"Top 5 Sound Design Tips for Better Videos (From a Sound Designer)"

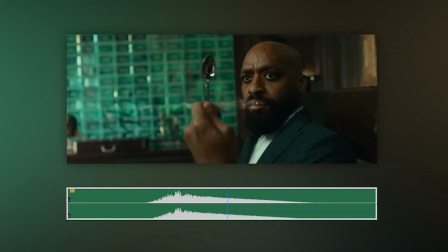0:00 What can you hear when I play with this scene? Does it sound like a single transition sound effect?
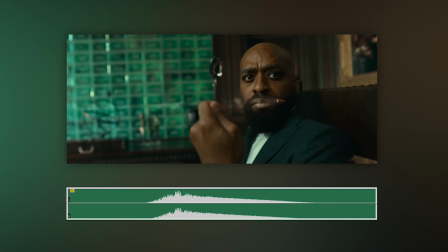0:07 If it does, then that's great, because that's how it's supposed to sound.
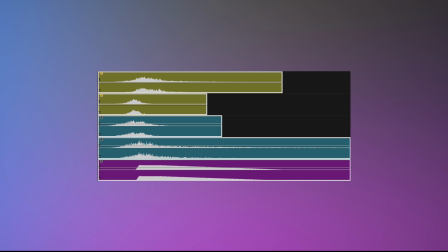0:10 But in reality, I played 5 different sounds on top of each other to create this sound effect.
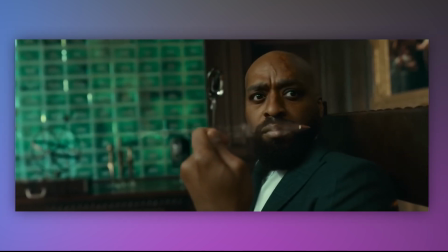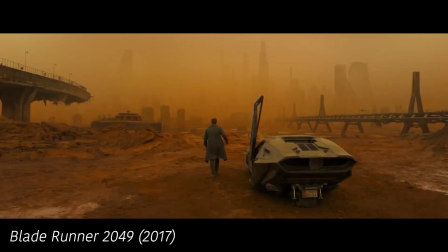0:30 Hi, I'm Thomas from Newzone Audio.
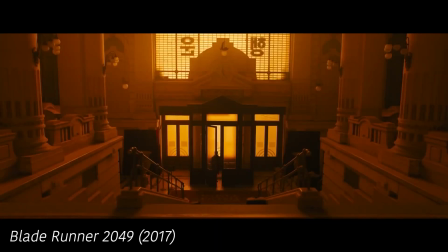0:32 The technique of checking multiple sounds on top of each other is called layering, and it's used to create all of these cool sound effects you hear in films.
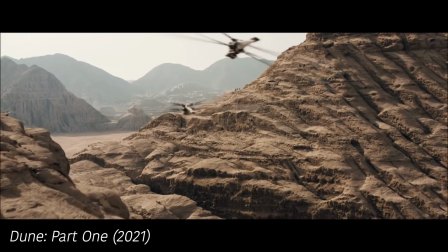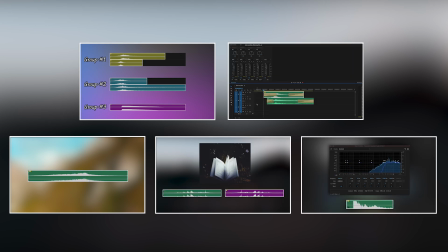0:46 The aim of this video is to show you 5 techniques, like this one, that you can use in your videos and films to make your sound design professional.
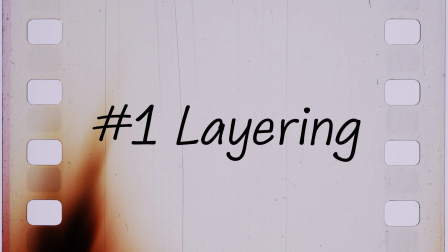0:53 Let's start by expanding on the technique I just showed you. Layering is all about experimentation and trying different sounds together.
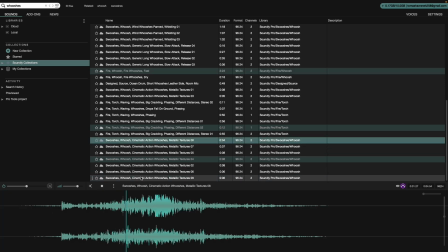1:03 I'll give you a tip for selecting the right sound, but before diving into that, let's break down the layers of this sound effect into 3 groups and play them separately.
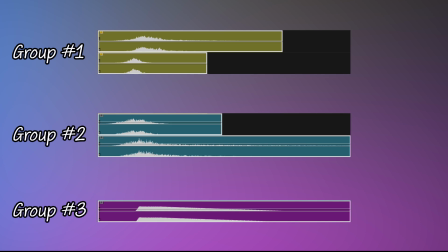1:11 Try to think why I've split them like this.
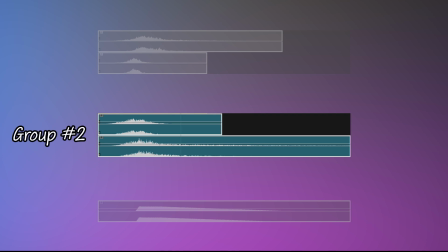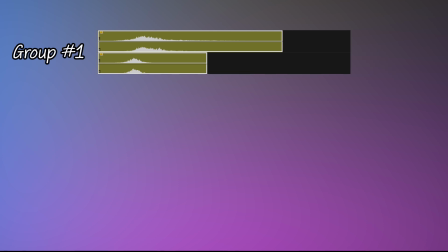1:20 Notice that the sounds in the first group feel lighter and more sharp. They're high frequency sounds, which are great for adding clarity and detail.
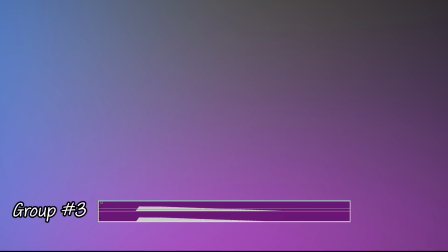1:31 The last group, on the other hand, sounds deeper and heavier. These are low frequency sounds, which include bass heavy elements that add weight and depth to your scenes.
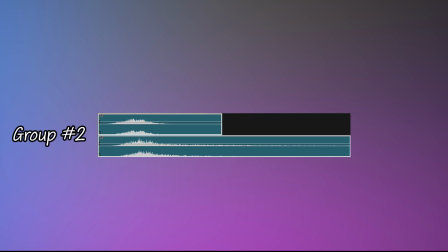1:43 In the middle are the mid frequency sounds. They fill out the body of your sound design, ensuring everything feels full and balanced.
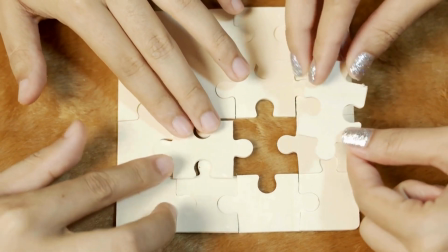1:52 The reason I'm saying this is because when layering sounds, you want to look for sounds that complement each other in those areas.
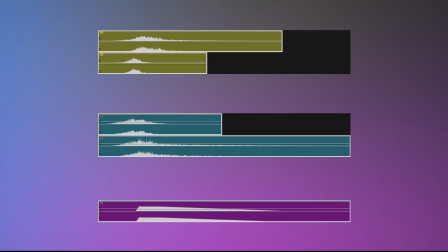1:59 If I take out any of those elements, you will notice that it feels like something is missing.
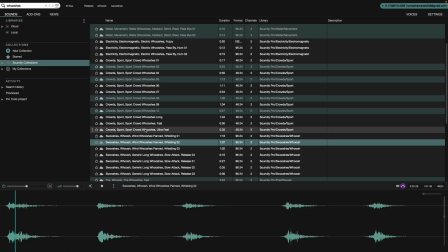2:09 Try to look for and mix together sounds from each of those groups so that you don't end up with only bass heavy sounds or only high frequency sounds.
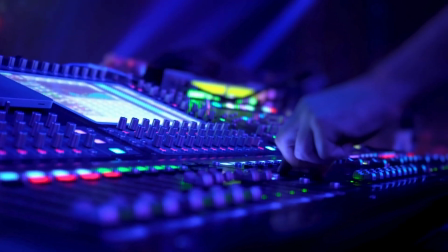2:16 It will help keep the sound effect rich and prevent it from sounding too thin or muddy.
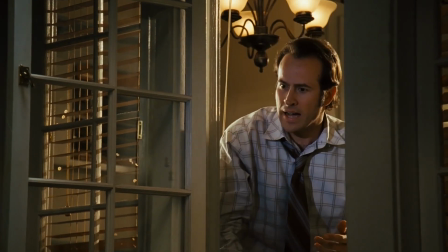2:27 Pitch shifting is a fun tool you might recognize from the Alvin and the Chipmunks movies.
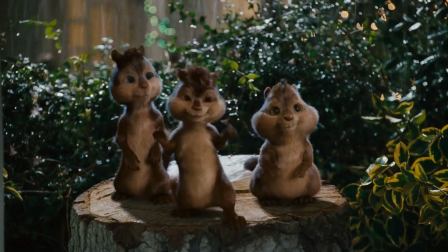2:32 This is singing.
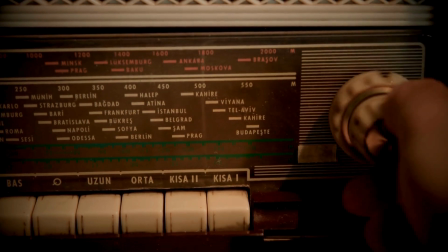2:37 Pitch shifting essentially changes the frequency of a sound, making it sound either lower or higher.
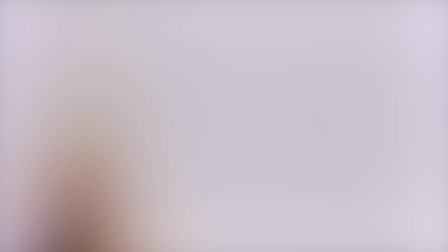2:45 It's how we can make my voice Sound like one of those tiny chipmunks?
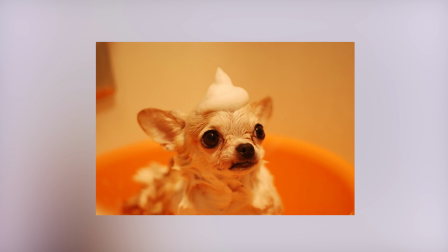2:49 or even use it to transform a small dog's bark into a much larger breed.
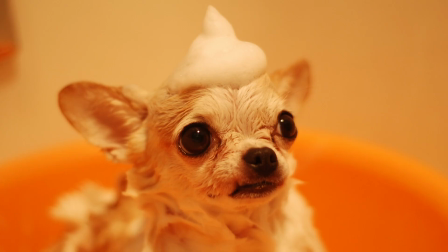2:58 We can apply this technique to enhance sound effects as well. Listen to this clip of a water drop falling. I've pulled 2 sounds from a library to overlay on the video.
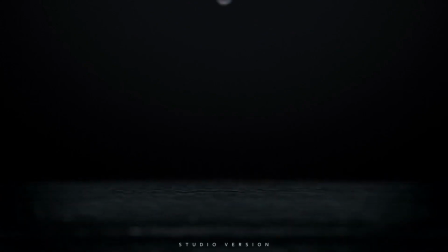3:12 They sound okay, but since the clip shows the drop falling into the water in slow motion, I want the impact to sound deeper, more resonant.
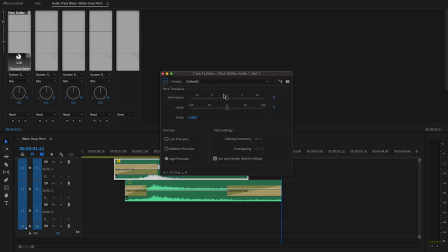3:20 I'll pitch the first sound effect down by around 4 semitones, and for the second one, I'll actually apply 2 pitch shifting effects in a row so that I can pitch the sound even lower. Here's the before and after.
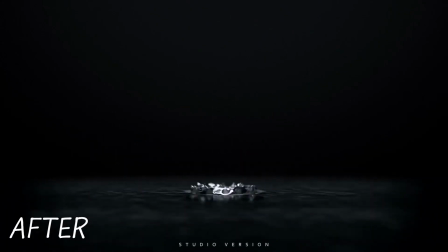Time stretching allows us to change the speed and length of the audio recordings.
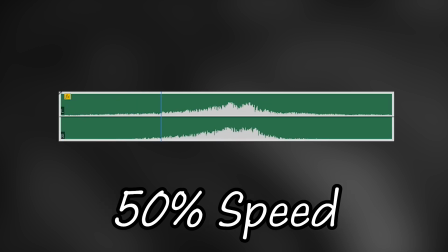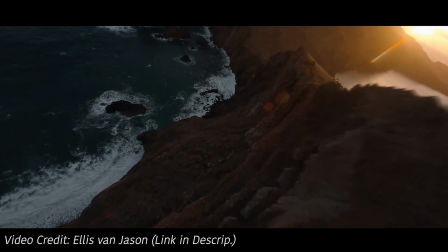3:50 The main way I like to use this is with risers to make their length fit the video.
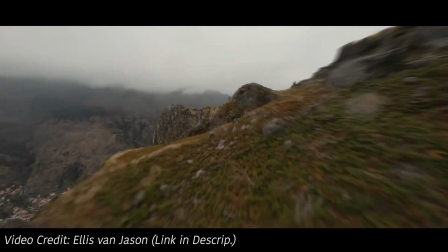3:55 Let's say I want to put this riser
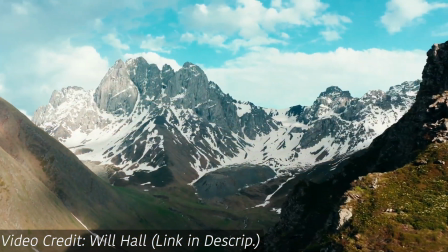4:00 to this scene. If I play them together, the riser is longer than the video and the two don't match up.